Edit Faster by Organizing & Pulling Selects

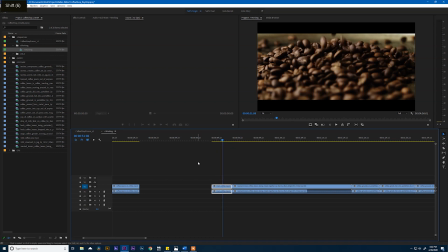249s
Let's keep going. Okay, here's another shot. Now, this is very similar. If you hit the H tool, you can grab the hand and move your timeline.
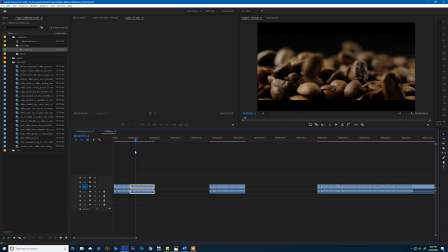257s
It's very similar to this shot, but I really like this shot a lot more because of the movement of the camera.
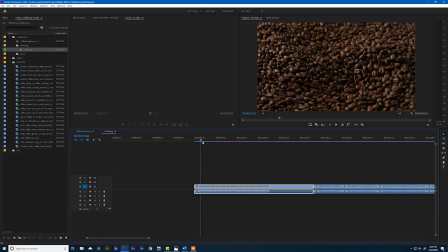267s
So I'm going to get rid of this as well. Okay, now this shot is really cool. I don't know why, but I just find that shot very fascinating. The whole thing is basically the same, so I'm just going to leave this clip in the timeline.
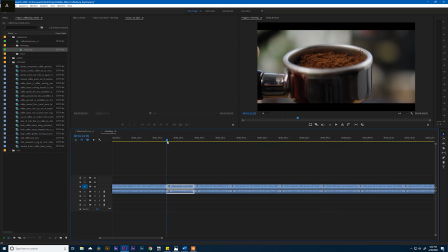279s
What do we have here? So this is just a shot. Not much going on, but that little camera move right there, it might not have even been on purpose, is kind of nice.
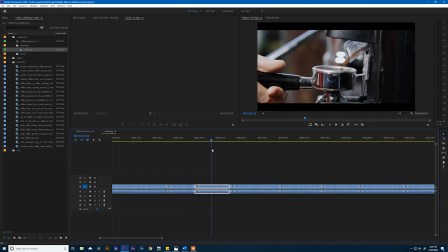291s
So I'm going to leave this. What do we have here? Okay, here's a good shot of everything being ground. Again, I'm not sure where we'll use this. Most likely we'll come in when we're pushing the lever there. Or if you notice, when this has a slight rack focus, that's real nice.
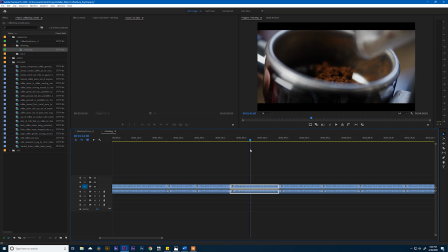312s
Here's another shot. Again, don't know where we'll use it. Most likely where we get a little bit of a rack focus there, that's nice.
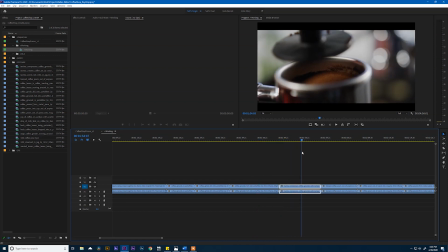318s
We'll just keep the whole thing. And this is a little interesting. So we start off with this inside the press and then pulling out, and it's kind of awkward and slow. I honestly think it would look better if we were going in reverse and it looked like we were pushing this.
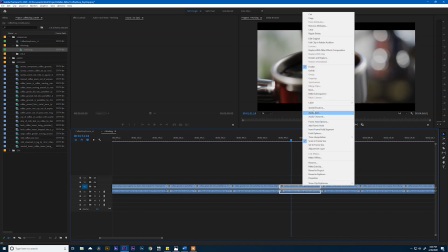335s
So what I'm going to do is go ahead and tell this clip to play backwards. To do that, I'm going to right click and hit speed duration and say reverse speed.
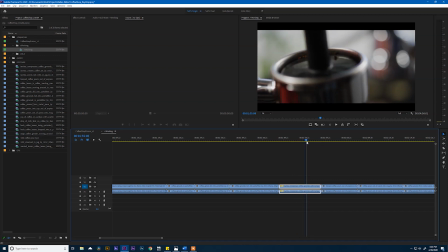345s
Now if I play this forward, it's actually moving in reverse, and that looks much better. See, we don't have to let anybody know it's already been pressed. We can start right about there, get rid of the head of the clip, and it looks like a press.
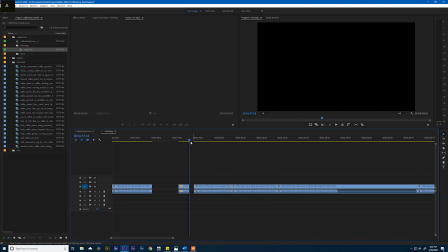360s
And then we'll cut it right there. Okay. If we keep going, oh, we've got a good coffee pour right there.
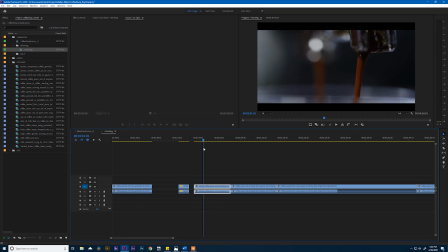367s
That's nice. I really like the coffee coming off the tips of those things. That's just a really cool look up in the top right. So we'll leave that the way it is. Now, I'm not a huge fan of how much the camera moves, so I'm just going to go ahead and trim that down.
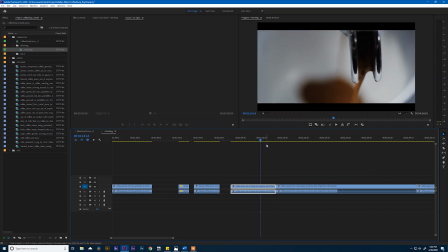383s
That's another good shot. Similar thing. Okay, we can pull that out.
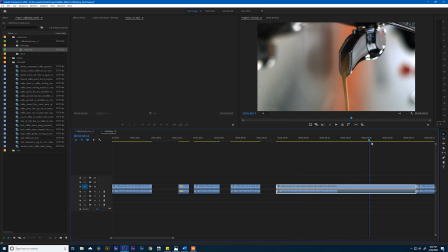389s
Same thing here. But what I like about this clip is it actually starts moving right there and following the coffee and the smoke. Oh, that camera move is just really nice, and that is what I want to use in the edit. So I'm going to cut it right there, get rid of the head of the clip, and then we'll have the rest of this that we can use later.
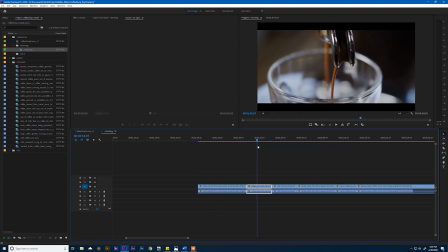409s
Okay, up next is this one. Honestly, because this starts mid-pour and there's not a lot going on, I'm also not a huge fan of the glass coffee mug.
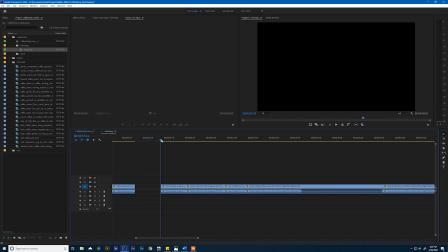419s
I'm just going to get rid of this. Let's keep going. Okay, now we got some steamed milk action.
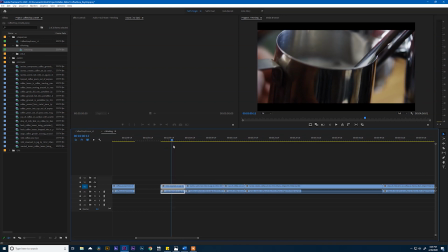427s
And again, not too much going on in this clip, so I'm just going to leave the whole thing because I think we need it.
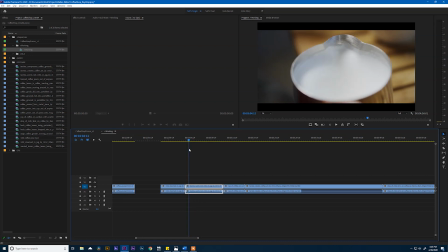432s
Same thing here. I'm a big fan of the movement of this. I don't really like the hand in the top left, and there's a lot of ways we could get rid of that, but the easiest would be to just wait until it's out of frame and cut that. That's a good little camera move that it has there. That's real nice, actually. I'm going to take that.
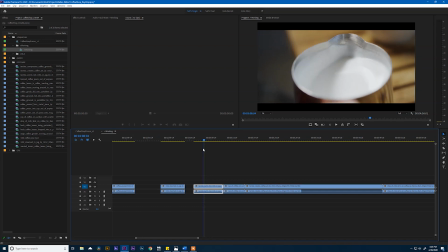452s
So let's come here, and we'll start about where the move starts.
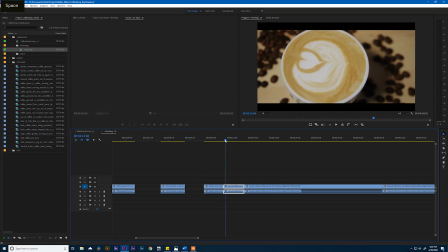459s
Yeah, that's really nice right there. Okay. There's not much to give us here.
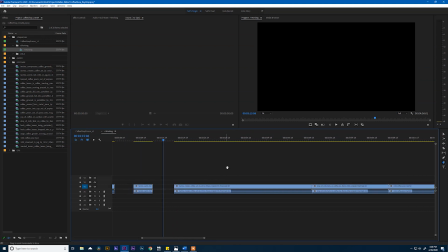465s
We don't really have anything to work with, so I'm just going to lose this clip. And the way I'm removing clips is just selecting them and hitting the delete button.
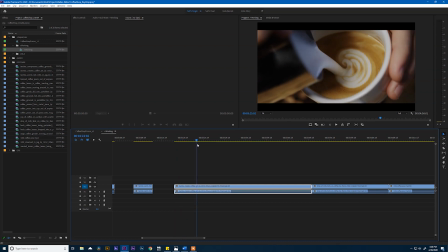476s
Okay, this is a good pour. I like this pour.
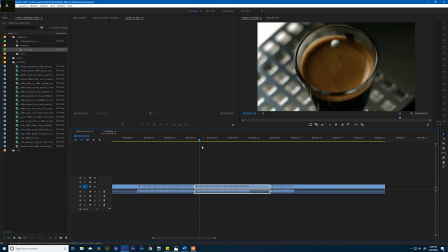487s
Well, isn't that nice? Well, we'll hold on to that whole thing. And this is just a really cool shot. I don't know if it works in this particular video, though.